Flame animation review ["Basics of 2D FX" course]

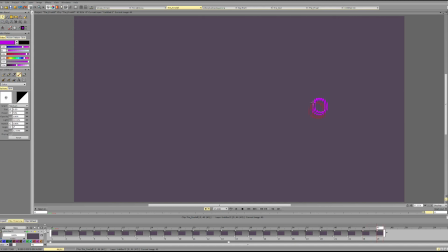767s
So instead of trying to move it all the way there, it's just a particle that's rising way slower.
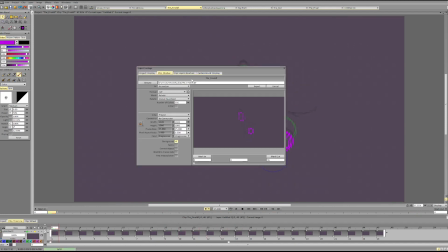784s
And then, if we do these changes, we'll get a better sense of fire. And if we stop
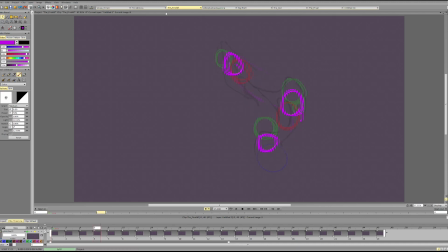794s
keeping these links connected for a really long time, it will also start looking more like fire.
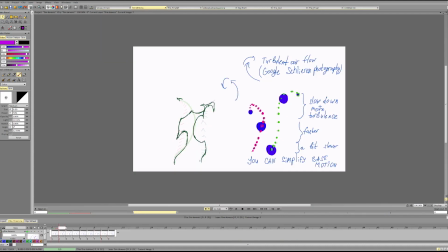803s
So you see, it starts breaking up, and like the frame it goes the same, the next frame we don't have this connection because
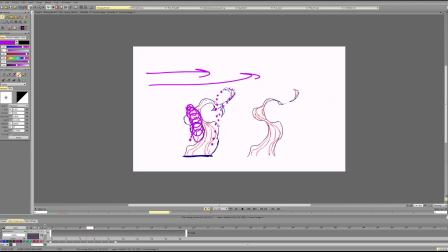815s
that's less characteristic for the fire. And you can kind of compare it here. You can also notice that the fire is usually more chunky towards the bottom, and we don't want to introduce too many holes at the foundation, at the base,
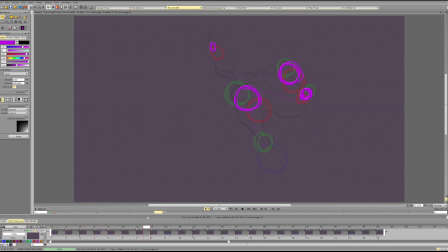834s
or introduce them too early, otherwise we can't really expand them, which happens in some of them. You see, this thing, it's already so big so that we don't really get a change in volume.
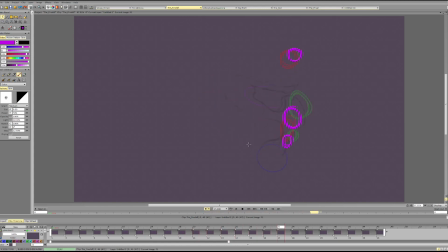And it also keeps our shapes very more smoky, so very small, much bigger,
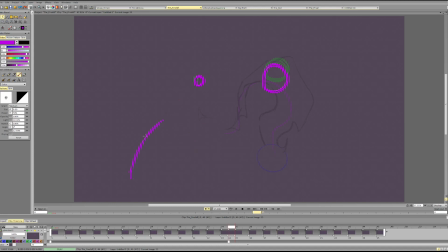871s
rather than fiery, which is usually more like either slightly randomized or kind of go in between thick and thin, and usually we get a bit more
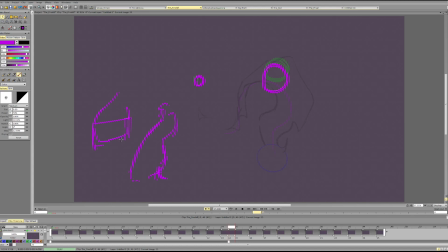888s
in the middle to the base, which isn't the rule, but the observation kind of. What else? What else? What else? What else? So, again, it's a really good fire animation.
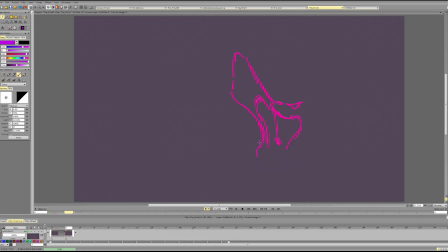908s
I tried doing some small drawers. So this is for shape language basically, and how scenes can dissipate. So we kind of keep the particles moving and rotate them a bit.
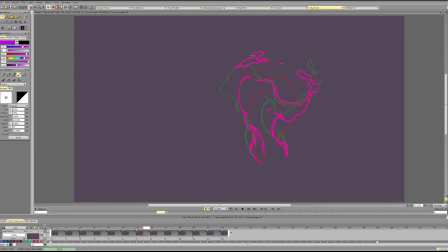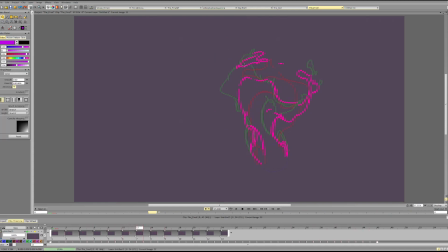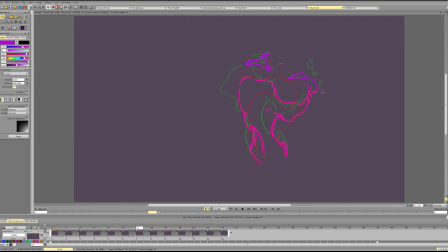962s
So probably even not go that far to the left.
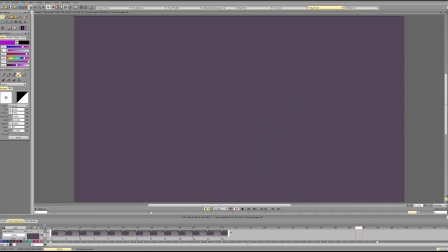So I keep it moving, I keep it rising up, and this part is still moving and it's still rising up.
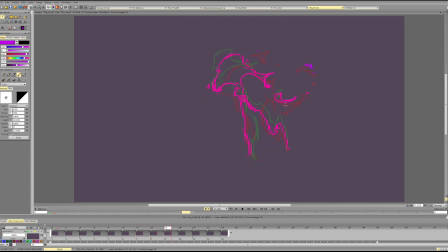993s
So we go 1, 2, 3, 4, and we can have a deceleration, but it's not going like this exactly. It's more like this,
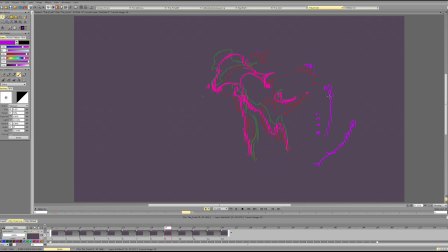1006s
and we decelerate, while the other part is just faster, and that's how we get rotation and all this swirling.